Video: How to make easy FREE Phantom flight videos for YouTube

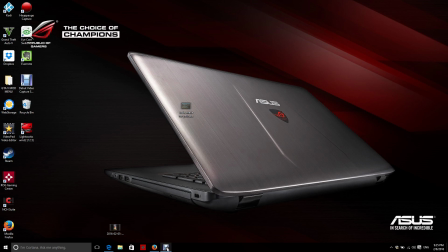Hey guys, big welcome back. Today I'm going to be doing a real quick video on how to make simple YouTube videos from your DJI video. So here I'm just going to be right here on the desktop. I've got a file.
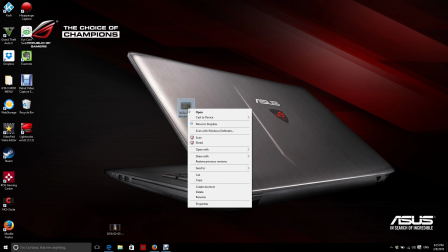This is just from a video I made earlier. I'll just right click on it, open with Movie Maker. If you don't have Windows Movie Maker, you can get it right from the Microsoft site.
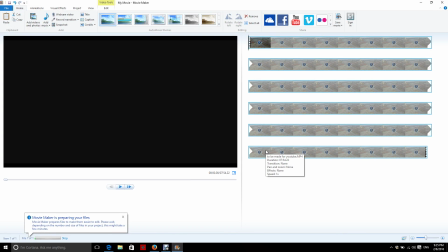There's no charge for it. So you just go ahead and you download that. It doesn't come pre-installed on Windows anymore. And this will just take a minute to add into here. So don't try editing anything yet.
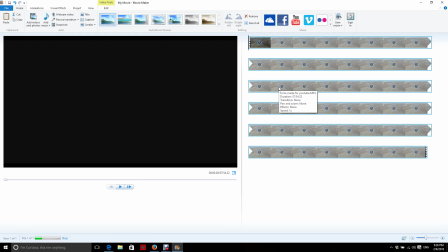In the past, on my old computer, I don't know, this one's quicker, it might not do it, but in my old computer, sometimes it would freeze up if you tried to do it while it was preparing or whatever it's doing. But what I'm going to do is just show you some of the basics.
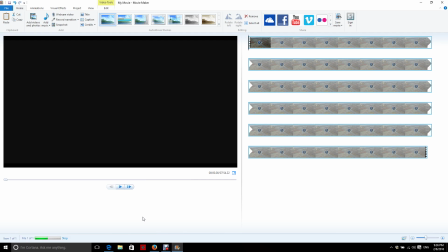And there's different styles, and so you got to figure out what kind of video you're going to make. If I was doing a nature video, flying around a marina, a forest, a lake, or something like that, I'd be pretty inclined to cut out my turns. I would edit them out, and I'll show you how to edit a section out.
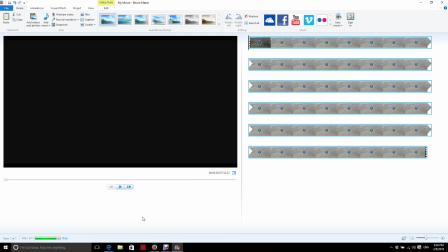But I'm also going to cover speeding up the video and why I would want to do that, why I wouldn't want to do that. This is only half of a video I uploaded earlier. The total video length was 18 minutes, and that's just too long.
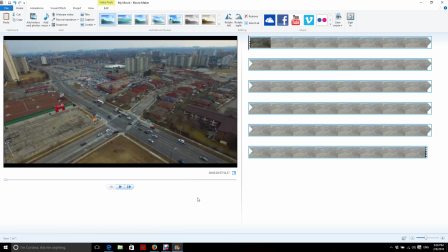People don't really want to sit for an 18-minute video, so we've got to edit it. So I'll go over some of that. So right now, if I click play, you're going to see that this video is pretty slow. Everything's just, normal speed, and this is just where I was hovering in the air.
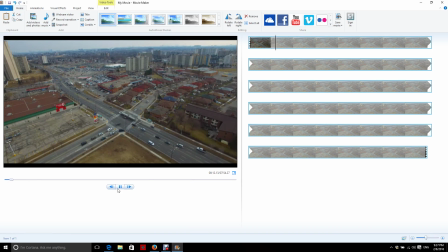And it's okay, but there's not a lot of excitement just sitting in the air, at 200 feet in the air or whatever, overlooking an intersection. So to make this section interesting, I'm going to just go ahead and pause it, and I'll drag this along the video,
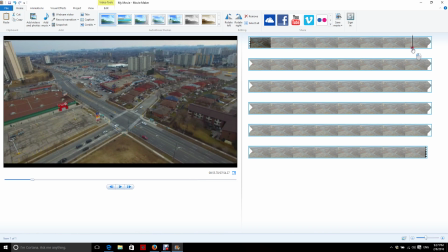and I'll see how long I stayed there for. So, okay, and now I'm going to continue to the second line. I'm going to keep doing this until I find the spot where I move. Eventually, come see I've flown away, so I'm going to back this up right to there.
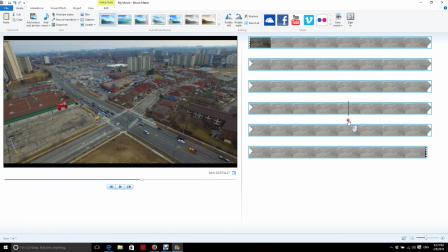As soon as I detect a little bit of movement, that's where I'm going to say, okay, I'm going to go like that. I'm going to split that now. And now that that's split, I'm going to click on this first section of the video, and I can speed that up as high as I want to.
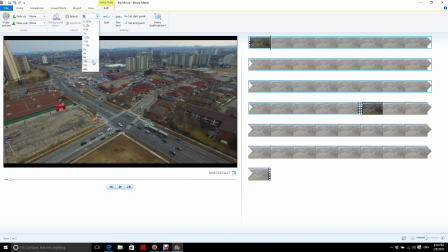So the video I had made earlier and posted, I did it at 16 times. So that's 16 times faster than the original.
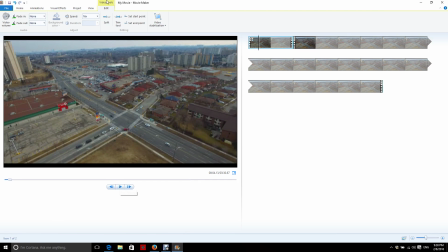So it gives you a pretty cool effect. And maybe for some reason I want to slow it down a second.
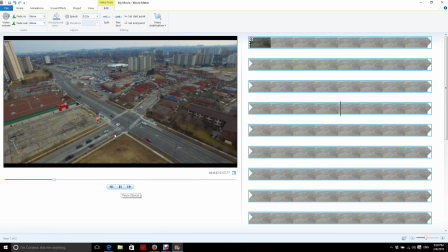We can drop it right down. Remember, the video on here is going to be low quality just for preview mode. It will come out clear, when it's done. So we'll go ahead, and that was just showing you that.
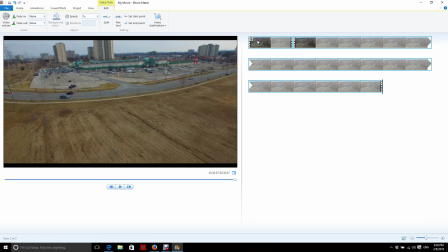But so speeding up is something you want to do for depending what you're doing.
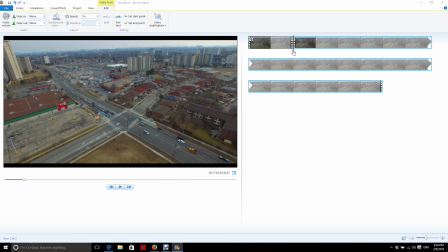So if I'm flying, like here, once I got to this point, and I'm going to fly to my next location, we'll look at, this is the normal speed for that. That's just, normal flight speed. I don't think I'm throttling all the way by any means, but it's going at a pretty good clip.
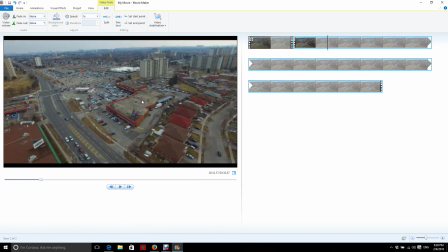But I'm going from one point to the next, so to get to my next destination, I may say, you know what, I think we could go twice the speed because I don't need to spend too much time on that.
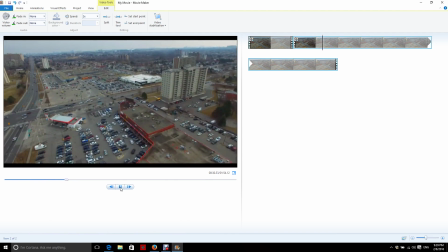So now I'm running at twice the speed. It's a little quicker. It's not too quick. It's not ruining the video or anything.
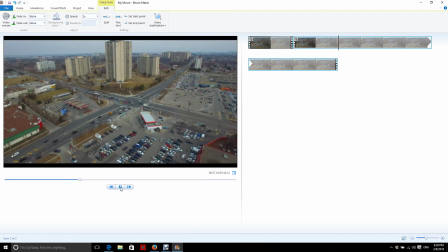It does show a little bit more of shakes. Like, it was extremely windy out there, and like a lot of gusts.
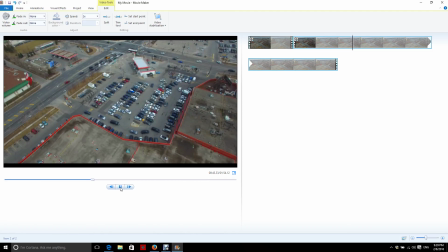So the more you speed it up, the more shakes you will see. Slowing it down smooths out the video.